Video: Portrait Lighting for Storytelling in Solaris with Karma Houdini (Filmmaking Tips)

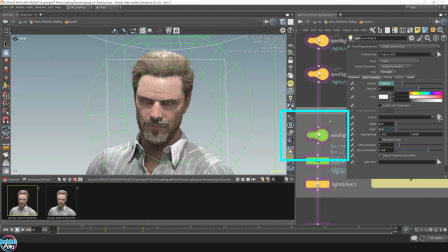(8:19)
So here I added this one area light, and this area light is only affecting the eyes. And you can get that in Karma by adding a light linker.
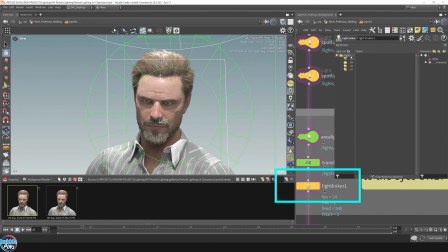(8:31)
So this light linker will establish rules for all the lights.
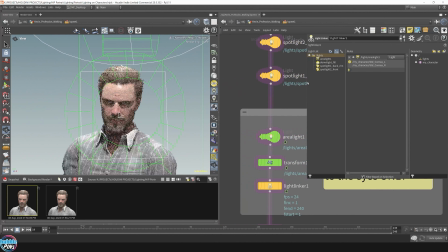(8:36)
So let me just pull this out so you can see the names of the lights, and you click this.
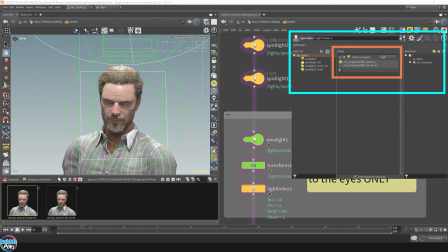(8:44)
So you can see here I have this rule for the area light, which is this area light, and it's allowing names of the geometry of the eyes. So it's only allowing this area light 1 to affect these two geometries.
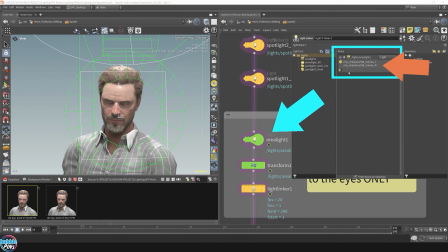(9:00)
And you can see here there's a check mark here. So anything in this box over here is excluded. It'll be the opposite. And if you don't have a rule, it'll just act as a normal light. So this comes in handy if you want that twinkle in the eye without having that light affect everything else.
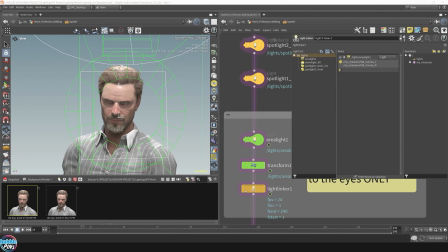(9:18)
So let me show you what it looks like without this rule. So I'm going to ignore this light linker. Just give this a second to initialize. So I'm going to take a snapshot of this so we can compare it.
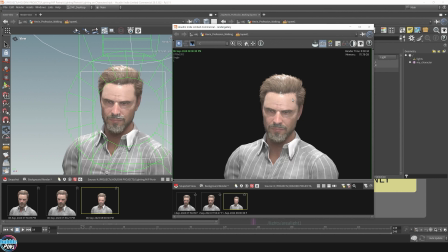(9:32)
Area light 1 that was contributing to the twinkle in the eye, and it's affecting the entire face. The area light 1 just focusing only on the eyes, so it's not affecting anything else.
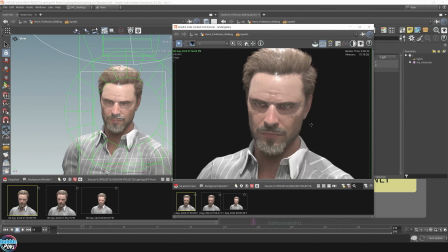(9:47)
Sorry. So you can see that the twinkle is more accentuated. You can see the eyes are a bit more clear because there's a huge contrast between the rest of the face, since the rest of the face is not lit up as much.
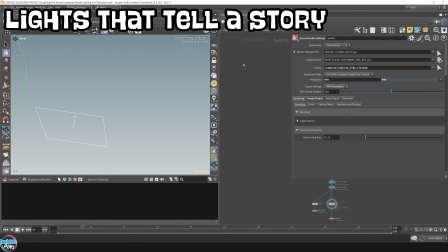(10:02)
So sometimes we can use lights to really help us drive intrigue on things that are out of the camera shot and instead implied with lights.
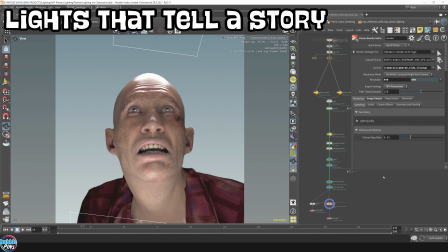(10:12)
Sometimes we can use lights to really help us drive intrigue on things that are out of the camera shot, instead implied with lights. It can help describe the environment without actually seeing the environment, but only seeing lights.
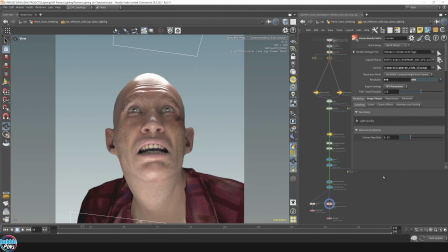(10:27)
And instead, because the audience can't see the whole picture, it'll drive curiosity. I have lights shining on this guy, but you can't see what exactly he's looking at, but you can see a reflection of the light right on his forehead. So there's that reflection right there.
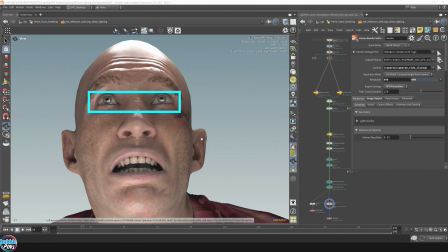(10:44)
And I also want you to notice the twinkle in his eye, that reflection. It really, it sort of implies that there's something up it, like little Easter eggs all over his face from all the light reflection, but you don't know what it is. From his expression and from all the light reflection, you know it's something,
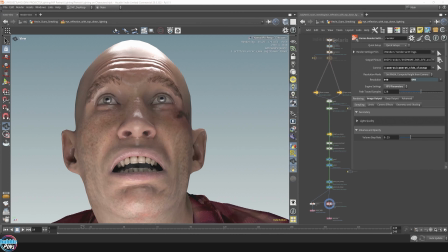(11:02)
or it implies that it's something big or dangerous, that something he's afraid of. Well, what is it? Is it an airplane? Is it a spaceship? What could it be? And why is he so scared of whatever is in the sky? I took this example and pushed it a bit further by animating the lights.
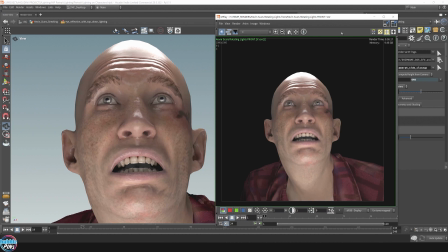(11:19)
So that had to be cached because animating takes quite a bit. So the lights are now spinning around his face, and I'm implying that there's something large that's surrounding him.
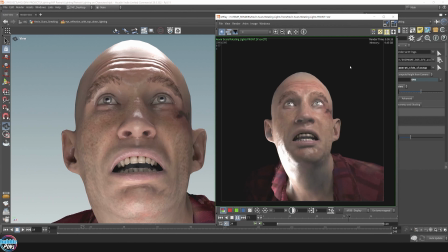(11:33)
It could be a vehicle with headlights, a helicopter that's chasing after him, or maybe even flashlights. Combined with the expression on his face, it really tells a story.
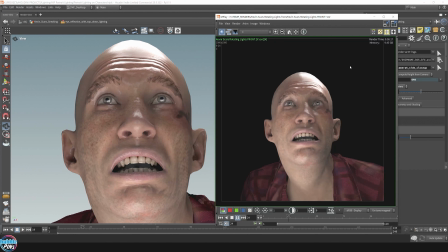(11:46)
And the purpose of all this is to grab the viewer's attention and enhance the atmosphere by implying another element in the environment. I find this to be really effective and simple enough to set up to get such an impact on the scene.
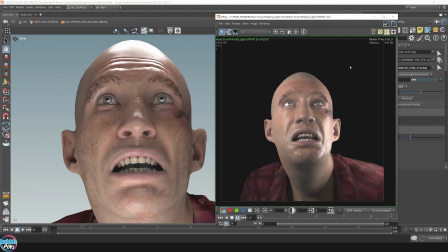(12:00)
I will be automating this light rig setup so that it'll be easier to use in an HDA format with hopefully a customizable pivot point to allow you to more easily rotate the lights.
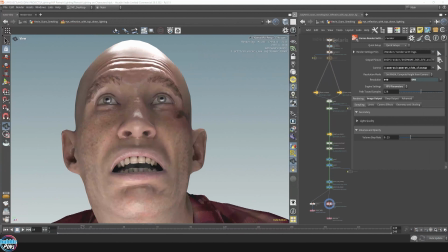(12:12)
So in this scene, let me put this away. So in this scene over here, I have to turn this off as well.
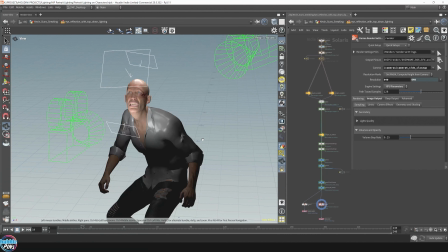(12:19)
I'm actually using a trick. I'm placing the character right in the origin.
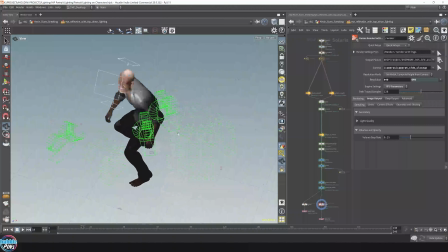(12:24)
So he's right in the center of the entire scene. The 0, point right here.